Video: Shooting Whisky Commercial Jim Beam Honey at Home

What's up guys, here's R&D and today I will show you how to shoot whisky commercial at home.
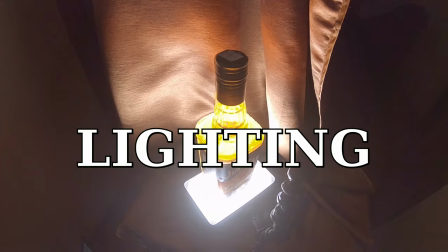(0:20)
This time I'll be talking about home stuff, the lighting, camera settings and of course editing. So let's get started with our first tip, home stuff.
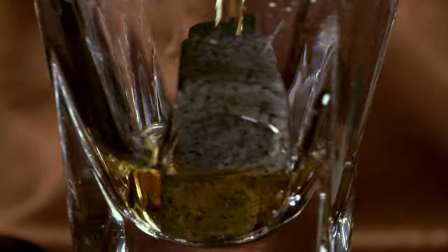(0:29)
For shooting this commercial I was using a tablecloth, spinner, one book, dropler, spoon and honey.
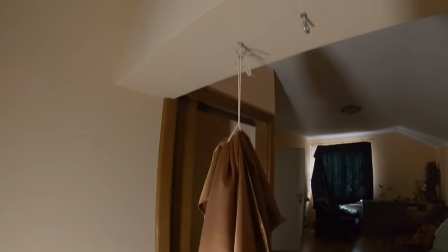(0:37)
I attached a tablecloth to my ceiling and just wagged it behind the bottle.
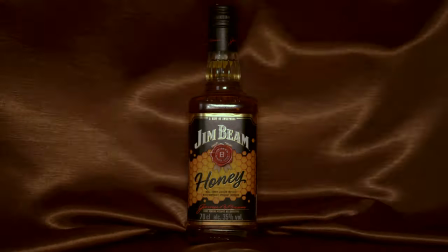(0:41)
Try to do it in different ways so you will be able to choose the right scene.
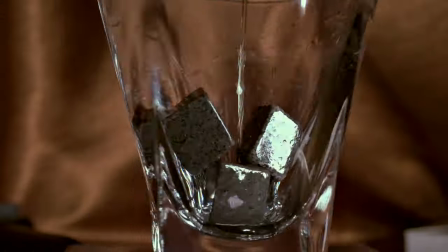(0:47)
Spinner was used to rotate the glass but I put a book on it so the glass was much more stable with the drink.
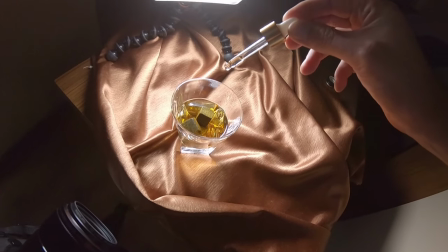(0:54)
A dropper helps me to create one single drop falling into the glass of whiskey.
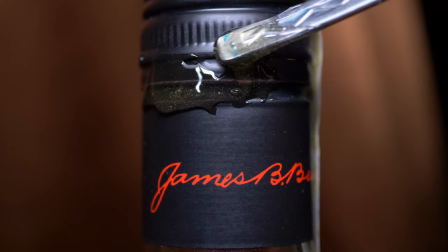(1:00)
To put the honey on the bottle I was using a small spoon. Here you can see how this process looks like.
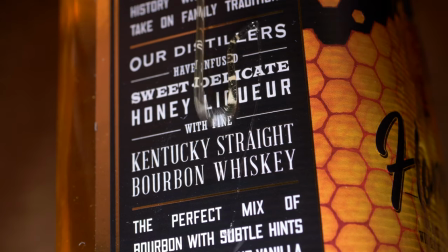(1:07)
Be careful with that because putting too much honey can drop on some parts of the bottle or slide very fast.
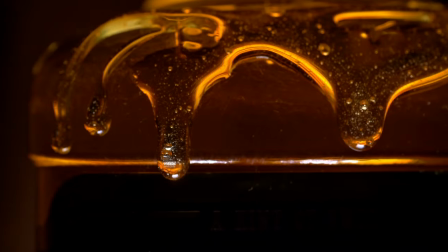(1:15)
And now let's talk about the lighting. For shooting this video I was using only one LED lamp.
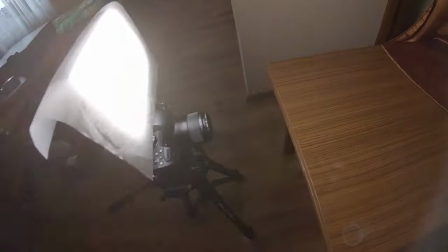(1:21)
For this scene it was located on my camera with some piece of paper to reduce the reflections on the bottle.
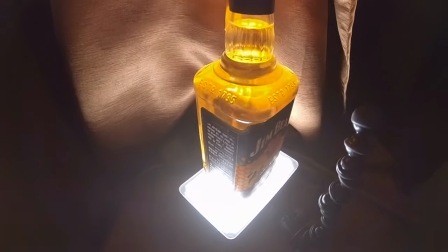(1:26)
For glowing whiskey I set the bottle on the lamp and for shooting product laying on the material I
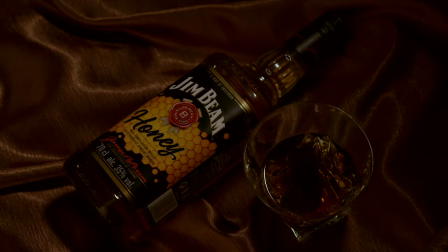(1:32)
was holding the lamp with my hand and moving in different directions to get some cool effects with shadows.
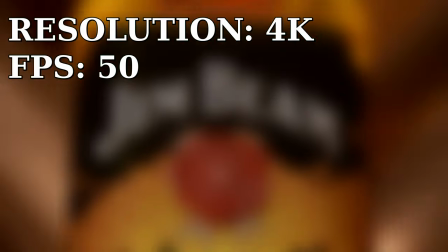(1:38)
my camera settings. So, resolution 4K, FPS 50 for slow motion, aperture 2.8 to create depth in the scenes,
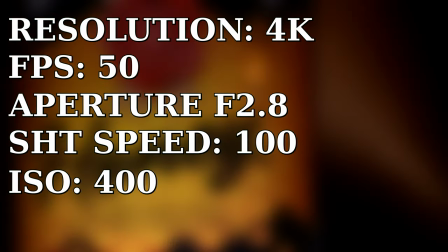(1:47)
shutter speed 100, ISO 400 to reduce noise in the footage, white balance 4500K. And our final tip, editing.
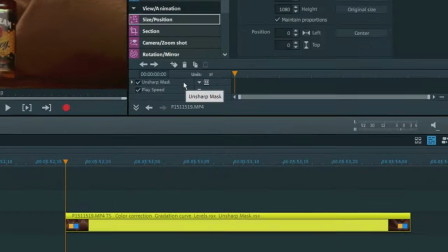(1:57)
All the moves that you saw in the video were made in the editing software by using keyframing and that's why shooting in 4K can be really helpful.
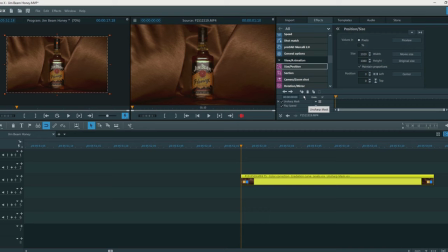(2:06)
Here's an example where you can see that the raw footage is static and I add the movement from right to left.
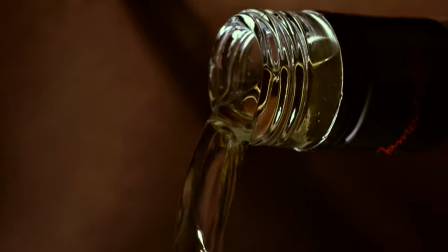(2:17)
You can also zoom in or zoom out the scenes with this trick.
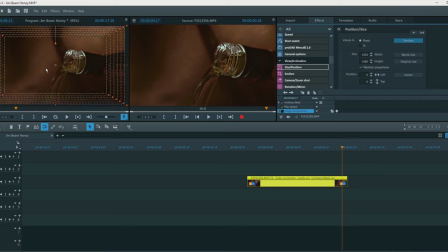(2:20)
Just add the keyframe at the beginning of the clip, then move the cursor to the end of the clip and change the size. Changing speed on your clips can be really helpful and now I will explain you why.
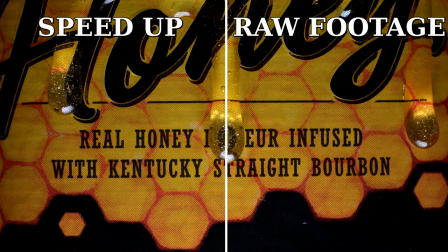(2:32)
In this shot you saw that the honey is sliding on the bottle, but in real it took a lot of time.
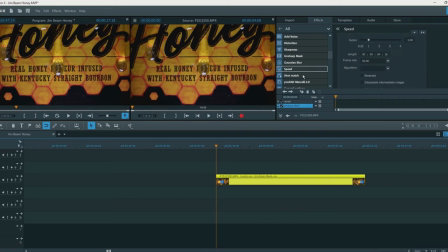(2:38)
That's why I speed up the footage 6 times to get the result I wanted. If you like to learn something more about editing or shooting product commercials at home, check out my other videos. Thanks for watching and see you next time!